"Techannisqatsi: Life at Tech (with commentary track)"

critics around the world. Hi, I'm Peter Kaufman, and I was the director of Techannisqatsi. And I'm Peter Kaufman, and I was the cinematographer of Techannisqatsi.
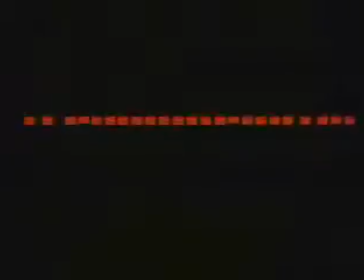0:12 And we're going to keep up the charade about there being two of us for the entire director's commentary.
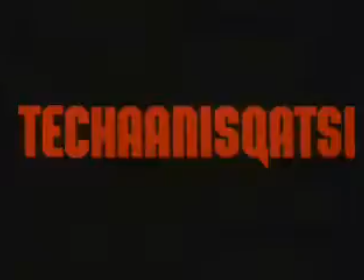0:17 So, let's see, you may be asking yourself, why exactly did we go about using the original trailer introduction to the film?
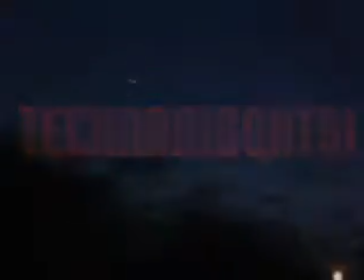0:25 Well, it was actually because we weren't sure how much footage we were going to get. I mean, take for instance this thing right here.
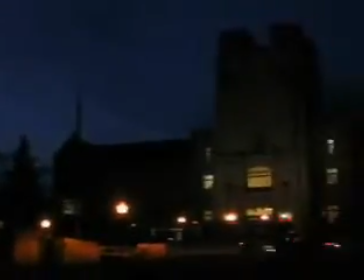0:32 This is actually a little bit slowed down. You can tell by the jerkiness.
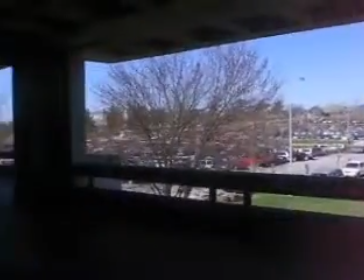0:36 This footage right back here in Daring Hall, we really had to slow down and to stretch to fit the natural timings and the music.
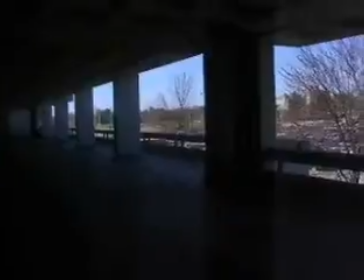0:43 And, I mean, we just took pictures of stuff that looked cool until we got bored and spliced it all together into an actual movie.
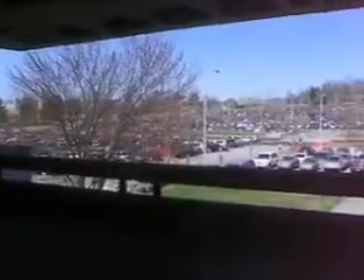0:53 And that's what you're watching right now.
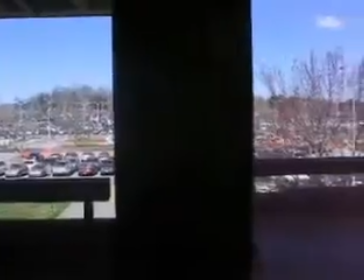0:55 This is the commuter lot in the back of Daring Hall, which is where there's geology and biology and some other stuff here at Virginia Tech.
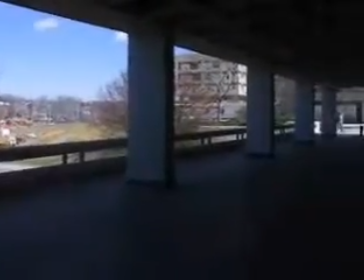1:02 Look, it's the Ugly Architecture Building. Here's a tracking shot.
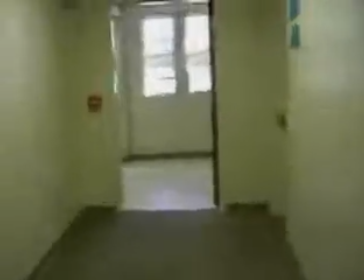1:08 Peter, tell us a little bit about the tracking shots. Sure, yeah, okay, Peter.
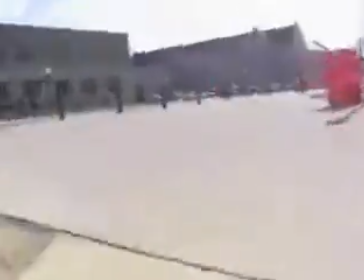1:14 Well, the movie Koyaanisqatsi makes extensive use of tracking shots, and so we were trying to sort of replicate that in a
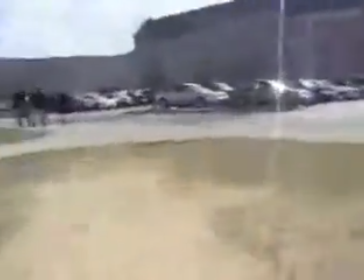1:24 homage, however you pronounce that, of sorts, to the original movie. And so we don't have a Steadicam, so it's really jerky.
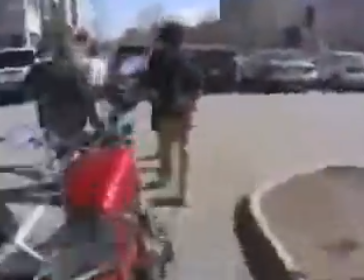1:31 You can tell. Look, here we are walking to Dietrich. This is a group of people that I know.
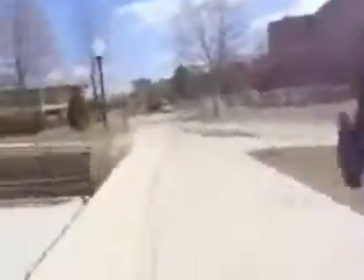1:40 We just walked over to Dietrich one day, and I decided to film it, and I was really hoping it would come out smoother than this.
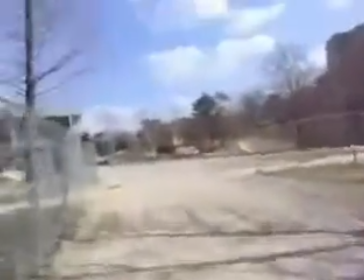1:47 But when you're trying to subtly hold a camera so people don't stare at you like you're crazy,
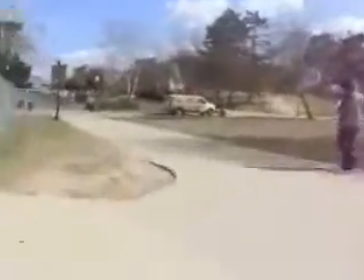1:52 it's kind of hard to do. And, I think I'll talk a little bit about the
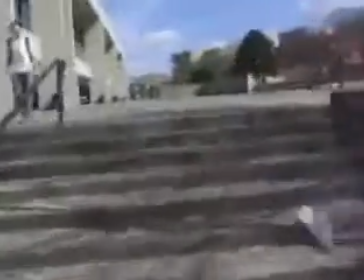2:01 camera that we used. We used a Canon A70, which is just a handheld digital camera.
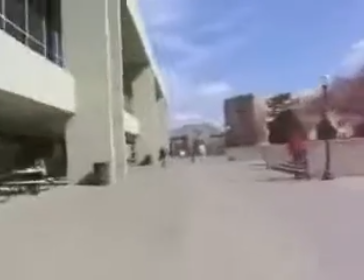2:05 We tried to take pictures of stuff and use natural shifts in the music, like this one,
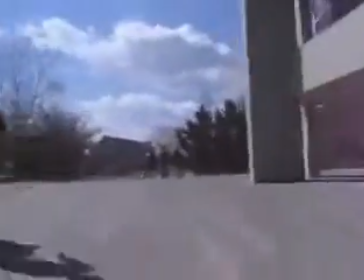2:12 to shift between scenes so there is few unnatural cuts as possible.
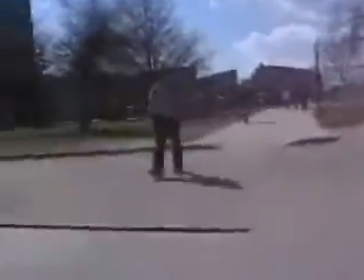2:17 There are a couple of fades in it. We'll talk about those later. There's a couple of places where it gets especially jerky.
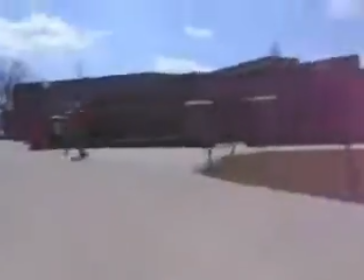2:24 We had to splice things together. We'll talk about those later. But right now, here we are going to West End.
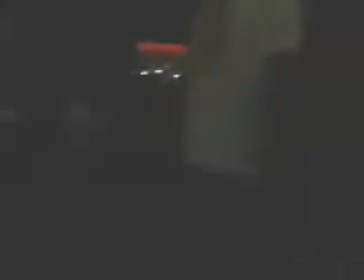2:30 West End has great steaks. Our cinematographer was a big fan of it.
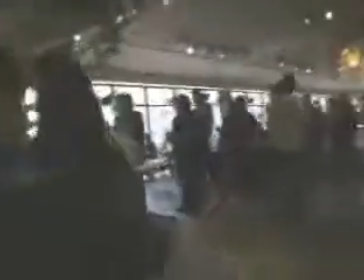2:35 Hey! Sorry, Peter. We were just walking through West End.
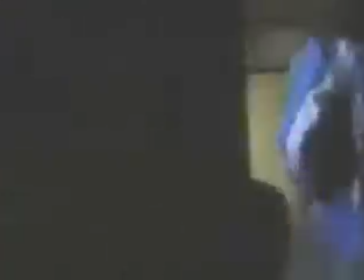2:40 Had to stop and splice some things together because the camera doesn't adjust its white balance very frequently.
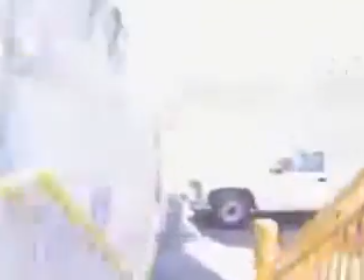2:46 Just, walking around, taking pictures of stuff.
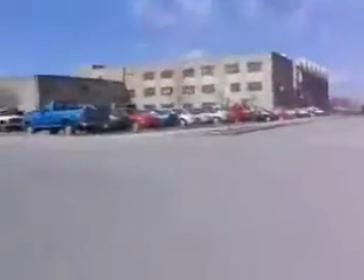2:51 It's really jerky, but I make this trip probably at least once a day.
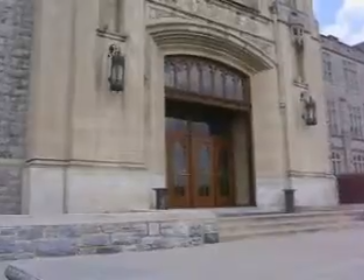2:57 Go on West End, get some food, come back. And, here's another instance where we tried to use natural shifts in the music.
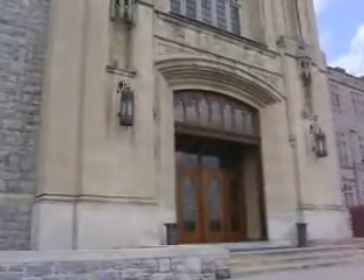3:07 I'll let our cinematographer talk a little bit about how we decided to pick what went where.
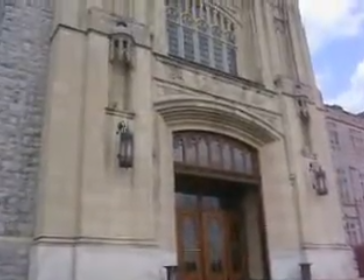3:12 Peter? Hey, I didn't appreciate that steak comment, man. I'm sorry, man.
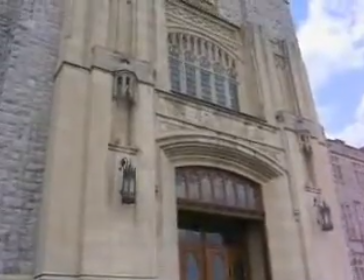3:17 We'll go out and get some steaks. Ooh, steaks. Later, yeah.
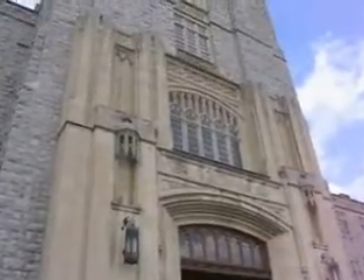3:23 So yeah, you can tell this is another shot that we've slowed down because this is a pre-existing score, as I've said,
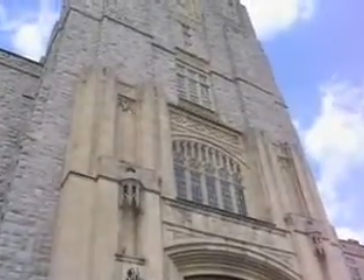3:30 and we had to stretch things out to fit.
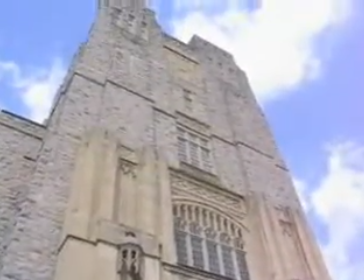3:34 You may recognize this from the beginning of the Don't Worry About the Government teaser trailer, except that was actually sped up a lot.
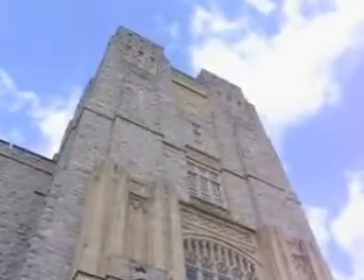3:43 I think it still works pretty well both ways. I panned slow enough that you couldn't really tell the difference.
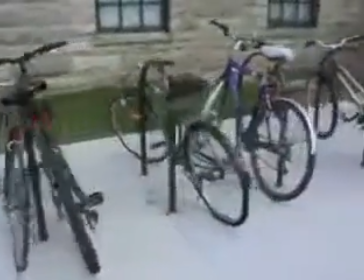3:49 This is a bike rack and staircase down by one of the graduate student buildings near the Ag Quad.
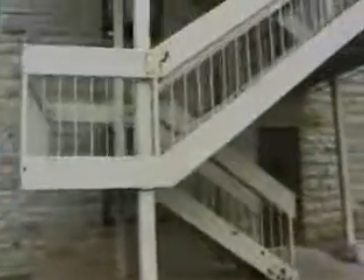3:59 I've always thought this staircase looks really ominous and foreboding.